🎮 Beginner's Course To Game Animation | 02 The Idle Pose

Hello animators and welcome back to Game Animation. Now that we've got the setup all out of the way, it's time to actually start working on our character. I know this is what you actually came here for, is to start building this character. So the very first and one of the most important pieces that we can build for a character is the idle or default pose. Now this is the pose that you see when your character's standing around in the game doing nothing. Now, at first, it might not seem like that's a very important thing because most games you don't really stand around and do nothing for a large part of the game. And that's true. This is a pose that you don't really see that often in a lot of games when you're just playing them naturally. But the thing about default poses is they're really important for, one, kind of getting a feel for the character as an animator, and two, they're a pose that many elements of the game kind of come back to over and over and over again. So it's a pose that we as animators really care about a lot. You know, when your character starts to run and then they stop, this is the pose it goes into. When you do an attack and let that sort of time out, this is the pose you go into. It's the pose that almost everything in our game is going to start from and end at. So before we get in there and start making our own idle pose, I wanted to take a moment at the beginning here to kind of look at some idle poses from other games and talk about how the feeling, the shape, the tone, what you choose for your idle pose, how it can affect the overall feel of the character, and also might dictate in a lot of ways what players kind of envision is the character they're playing in the game. So let's hop on over to the workstation and I'm going to run through some screenshots, some images from games, and talk a little bit about the choices they made in the idle pose and how they influence the feel of the character overall.
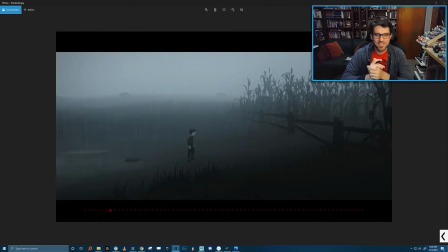All right, so I grabbed some screenshots from some games I'm playing now and also a couple of my favorite games from over the past few years. And I'm just going to run through and talk about some of the takeaways that we can grab from their idle poses, okay? So this is a screenshot from Inside. This is one of my favorite games of all time.
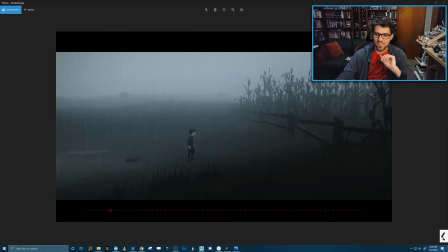If you haven't played this, go play it. But one of the things I love about this game is that, unlike a lot of other games, you're not really a very
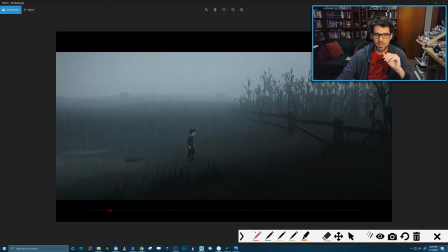heroic character, and I actually really like that the idle pose kind of messages that to you as a player. You know, if you look at this pose, the character is, you know, they're sort of hunched forward,
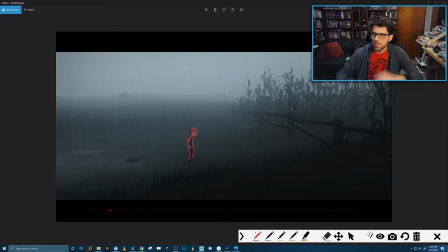the head's out in front, they're sort of crouched and ready. Their hands aren't out in this ready pose like they're an action hero or anything like that. They're kind of closed and contained and huddled. And that really tells you almost everything you need to know about this character.
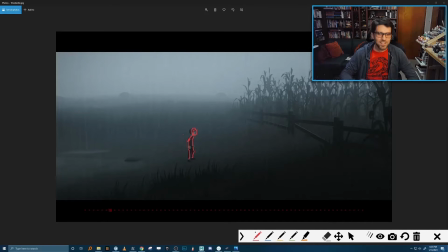And as you play through the game, you find out that you're being pursued. The world is a bad place. And so just by the first moment, this is right at the very beginning of the game, you can tell that this character is not a hero. It's just a kid, and they're in a world that they don't really understand and are nervous about.
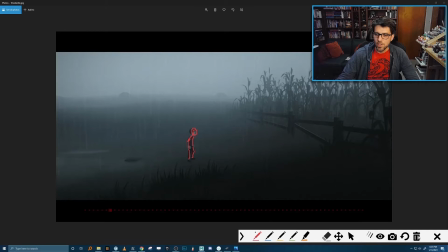And they tell you that right off the bat with the idle pose. Now, if we contrast that with our next one here, let me clear this up.
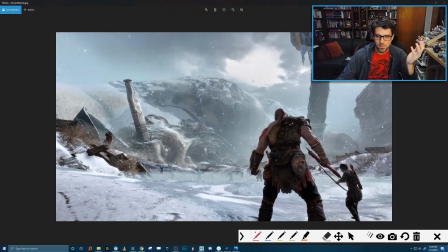Now, this one you're probably familiar with. This is God of War. This is a totally different scene, right? One, it's a different camera, so it's much more dynamic. We know that this game, just from the camera, just from the get-go, is going to be an action game where we're going to do action things.
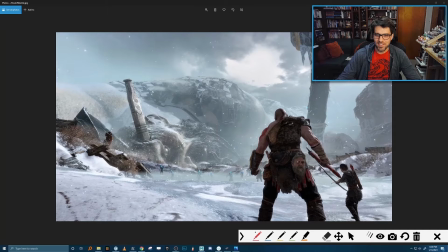But also, the character tells you that too in their idle pose. He's got a really wide stance that shows he's sort of ready to fight. His arms are out. He's got weapons in the hands.
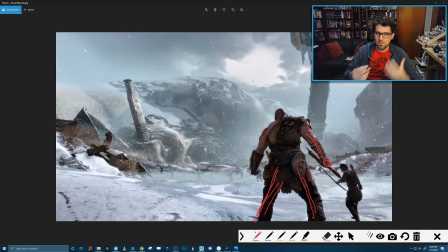Not only that, it's sort of at a 3/4 view, which gives us a much more dynamic feel of the character, like they're ready to charge into action. There's also a couple other subtle things here that the animators did that I really love, which is that he's slightly leaned forward this way. And you can see that the head is also looking that way.
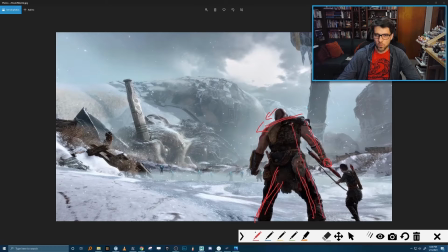So what you get is this feeling of a really grounded, tough character that's leaning into the fight.
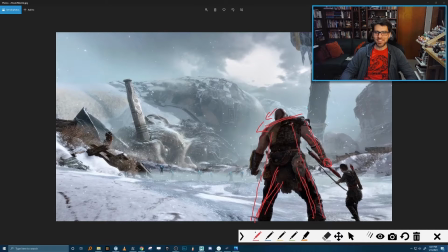And if you've played God of War, you know that that is exactly what the game is about. It's about a tough guy who literally leans into every fight.
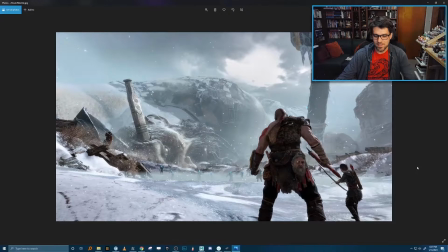Another game that I've been playing recently that has a similar vibe is Godfall.
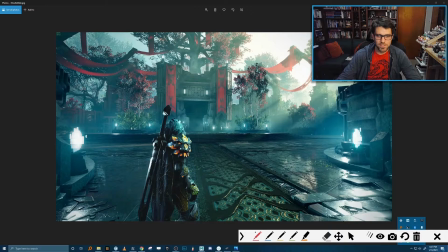Now in Godfall, you can see there's actually a similar camera. We're kind of behind the character, over their shoulder. But even more so than God of War, the character is 3/4 shoulder towards us, really sort of like leaning forward.
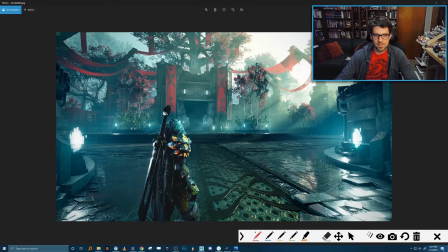And one of the things that I like about this pose in this game is that this weapon is, or this game is so much about the weapons you're carrying. You sort of pick up these really insane weapons that are huge on your character.
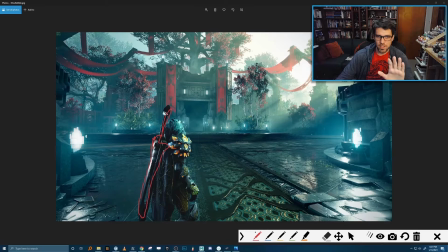And if the character was facing any more towards the camera, kind of like how it was in the God of War pose, these weapons would get kind of lost in the silhouette. But because they turn this character even more, almost not even 3/4,
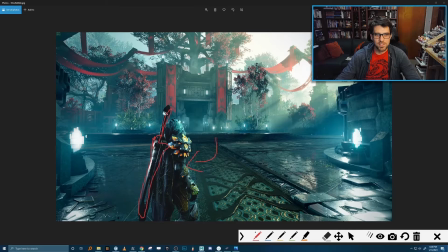it's almost completely with one shoulder forward, what you get is these weapons really nice out in silhouette behind the character. So choosing the pose to your character is also a lot about telling the player what they should care about, right? So in this game,
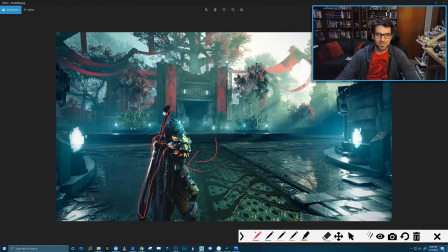I know I'm caring about the cool armor that they're featuring to me right here in the foreground and the really cool weapons that are on my back, okay? So let's go take a look at just a couple more here. So this one is Immortal Phoenix Rising.
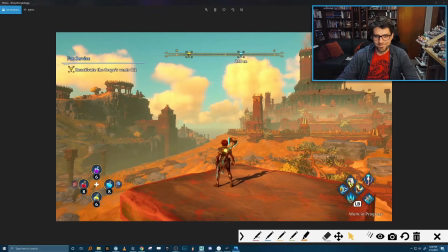This is a game I've been playing recently. And, you know, this one, the character's a little bit further away. It's a little bit more of an arcadey, action-y game. If you've played like the Assassin's Creed game or anything like that, it's a little bit like that.
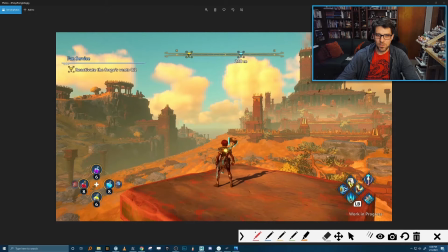And you know, while this character feels a little bit more generic, they still have some cool heroic-y feeling elements. You know, you can tell that this character is intended to be a hero. The shoulders are back, the hands are down in these nice fists.
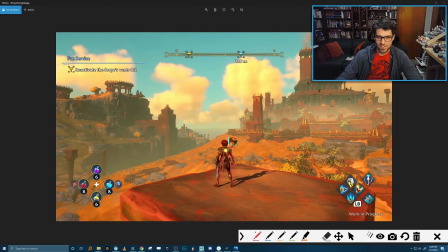Once again, you've got this really wide stance, which sort of like tells me this character's stable and ready to go. And there's some nice little elements about the character that just sort of draw your attention, you know, this nice light in the edges of the weapon.
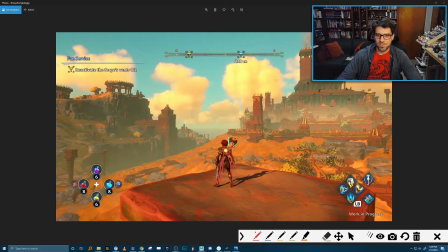So they not only through the pose, but also through some nice art and color, tell you what to really focus on. Now, this last one I'm going to show is probably a popular contender for a lot of people's favorite game over the last couple years, and that is Breath of the Wild.
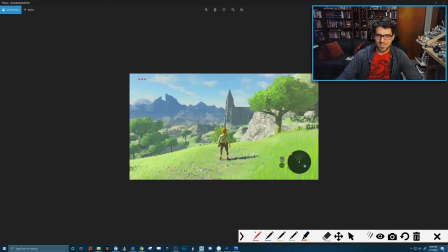Now, one thing that's interesting about Breath of the Wild and a lot of games like this is you look at this pose and there's really not much there. He's really just kind of standing there. And you could probably argue, well, they could have made Link more heroic, or they could have done, turned him 3/4 to make him feel a little bit more actiony.
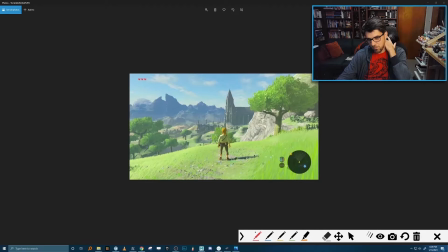But one of the interesting things about Breath of the Wild is that mechanically, one of the things you do over the course of the game is use tons of different weapons and you stack things up on your character. So if the animators had really pushed the, dynamic pose here,
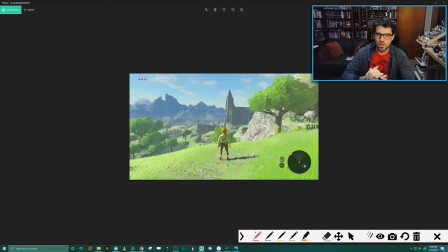what would have happened is they would have run into some challenges down the road when switching weapons and whatnot, that they would have had to redo that pose every single time because it would be so dynamic. They'd have to worry about clipping and whatnot.
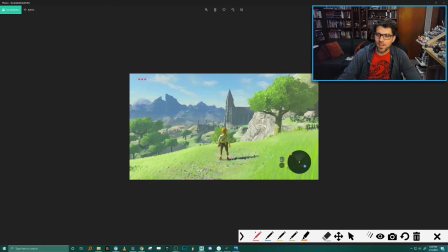And because they chose this sort of neutral pose, what it allows is you to, and I'll show you here, this next frame here,
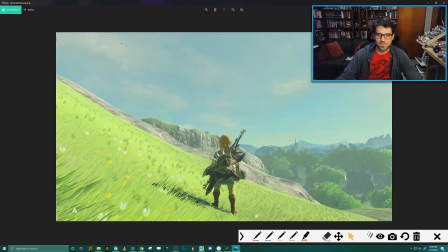it allows them to stack up all sorts of weapons on this character. It allows them to just change the arm positions to hold different weapons, and really allows Link to be this everyman, this kind of blank slate character that is what you play in the game. So it's almost interesting to me that
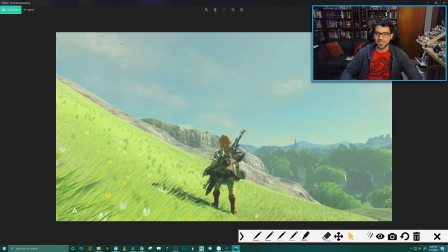I think they knew that Link is a kind of blank character that is going to be this palette for you to pile a bunch of stuff on and try out a bunch of different weapons. And because of that, they chose a very vanilla and neutral pose.